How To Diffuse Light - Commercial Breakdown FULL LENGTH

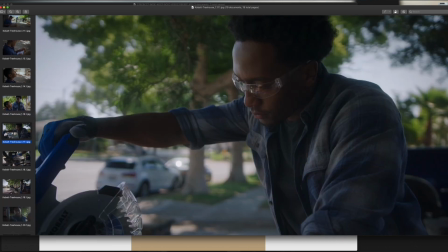[20:34]
Again, I'm trying to, you know, go through this stuff as fast as possible. Now our sun is kind of in that same side, you know, side light direction, pushing all the light here, right? And we had him underneath the tree.
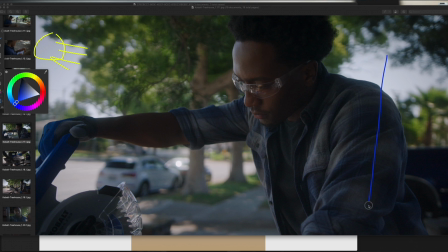[20:49]
We just have neg camera right, so we have neg camera right, just soaking up as much of this light as possible. And then we had our 8x poly camera left,
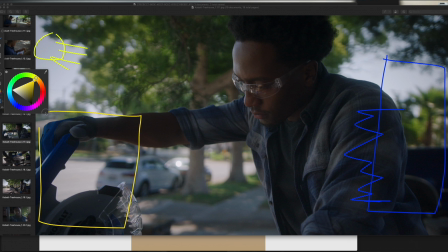[21:05]
and kind of an interesting thing here, right? So for me, this was perfect, right? Nice little leak of light on the edge here, nice little ratio here, and then shadow here, and depth of field, obviously, you know. But they wanted a wide shot of this, right?
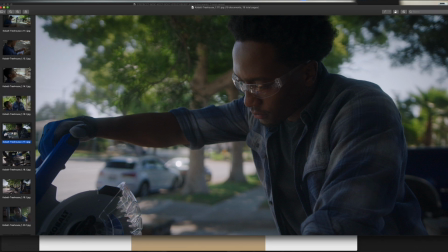[21:23]
And the reason why I didn't go wide originally was, I'll show you the wide shot here, right?
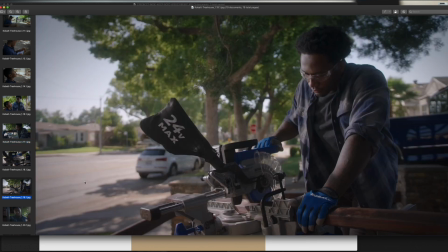[21:28]
Because you have all this to compete with, you have all this level to compete with, and on the day, this was looking blown out on my small HD monitor through false color, right? This was all like, what is that? This was all like, you know, like clipping.
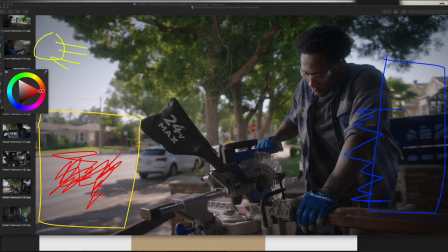[21:46]
And I was like, fuck, dude, I don't know if you can bring this back. And kind of a testament to the latitude of the FX9, like I was, you know, in post, you're able to pull this down quite a bit. And I was like, oh shit, actually there's still a lot of detail here. It wasn't even clipping, but my small HD monitor was telling me it was clipping.
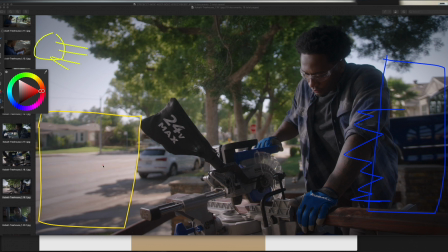[22:03]
So no idea what's happening there. But this is the wide shot. They wanted a wide shot of the whole thing. I'm like, oh shit, okay. But the poly bounce wasn't enough to be able to push back light here. And unfortunately, again, since we're shooting on the same side where the
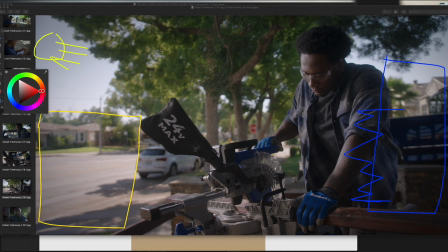[22:20]
sun is, there wasn't enough, you know, tree or shade to be able to take down the exposure in order for us to do the same trick with like the 300D and the Forza 500 shooting into our 8x8 bounce and coming and bringing light back in, right? There just wasn't enough like overhead tree coverage to make this happen.
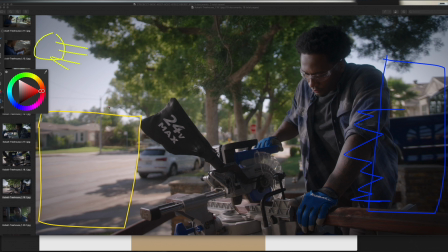[22:40]
So what we did was we just had the gaffer point the Forza 500 directly at him, right? And you can see like now it's like hard light, hard light, hard light, hard light, hard light here.
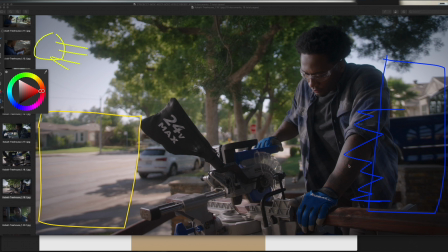[22:53]
And you know, the agency liked it, so I said, okay, whatever. You know, I'm not gonna complain. Let's just keep rolling because we have more shots to get done, right? And the shot looks okay. You know, it's just, yeah, again, hard light coming out of nowhere. But again, you liked it, so you know, it is what it is. We're getting into later into the day.
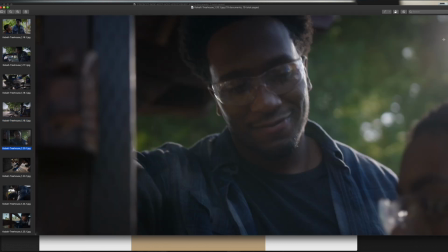[23:09]
Now you can see the sun is to our right side, camera right. And again, this shot was in focus. I think I just took the frame grab that was out of focus. So, but here, just nag behind camera to again create shape, right?
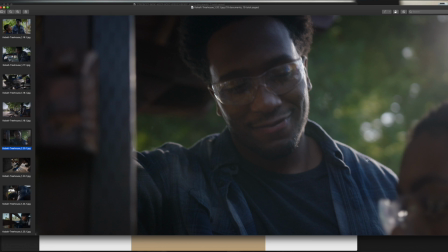[23:23]
We had our Forza 500 off to the right side because I wanted just a little bit of leak here and also onto the ladder itself, right? So Forza 500 is to our camera right, and the sun is also again in that same direction, right?
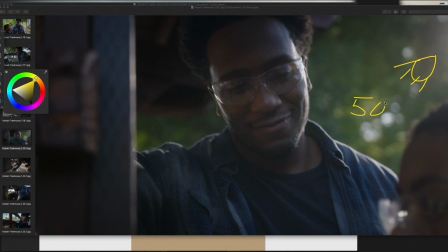[23:39]
So sun here, and then we have our Forza 500 being able to kind of create little edge here, and it's creating, you know, this little edge light here on the ladder to create again as much three-dimensional shape,
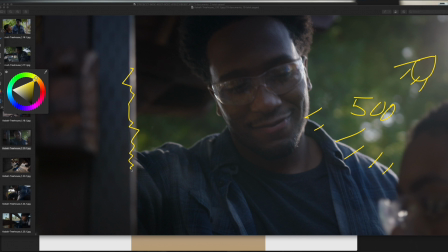[23:54]
as much contrast, as much depth as possible. All right, and then we move on up.
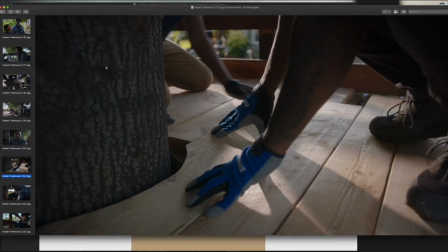[24:01]
Now we're up into the treehouse itself. The sun is kind of just creating a room tone for us. So in order to create more shape, it's like, yeah, like, what do we do here, right? Because we're in this position where we're in a backlit position, but it's just not enough backlight.
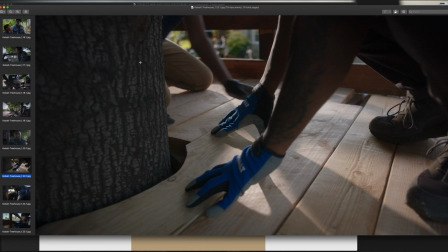[24:16]
So again, Forza 500, we had it on the bed of a truck on a C-stand, just boomed all the way up, and that is basically able to, you know, create nice shadows, right?
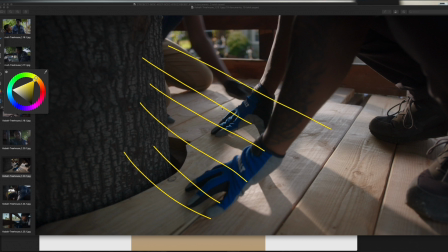[24:27]
Shadows running towards camera at a pretty cool angle, right? So that's pretty much it. We didn't have anything else up there, up in the treehouse, just because there wasn't any room to put anything else up there.
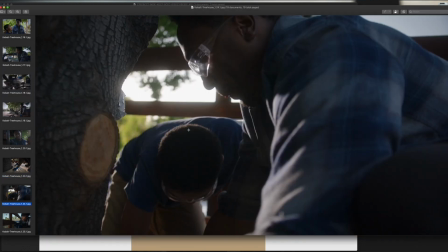[24:39]
We move on to kind of same coverage here, right?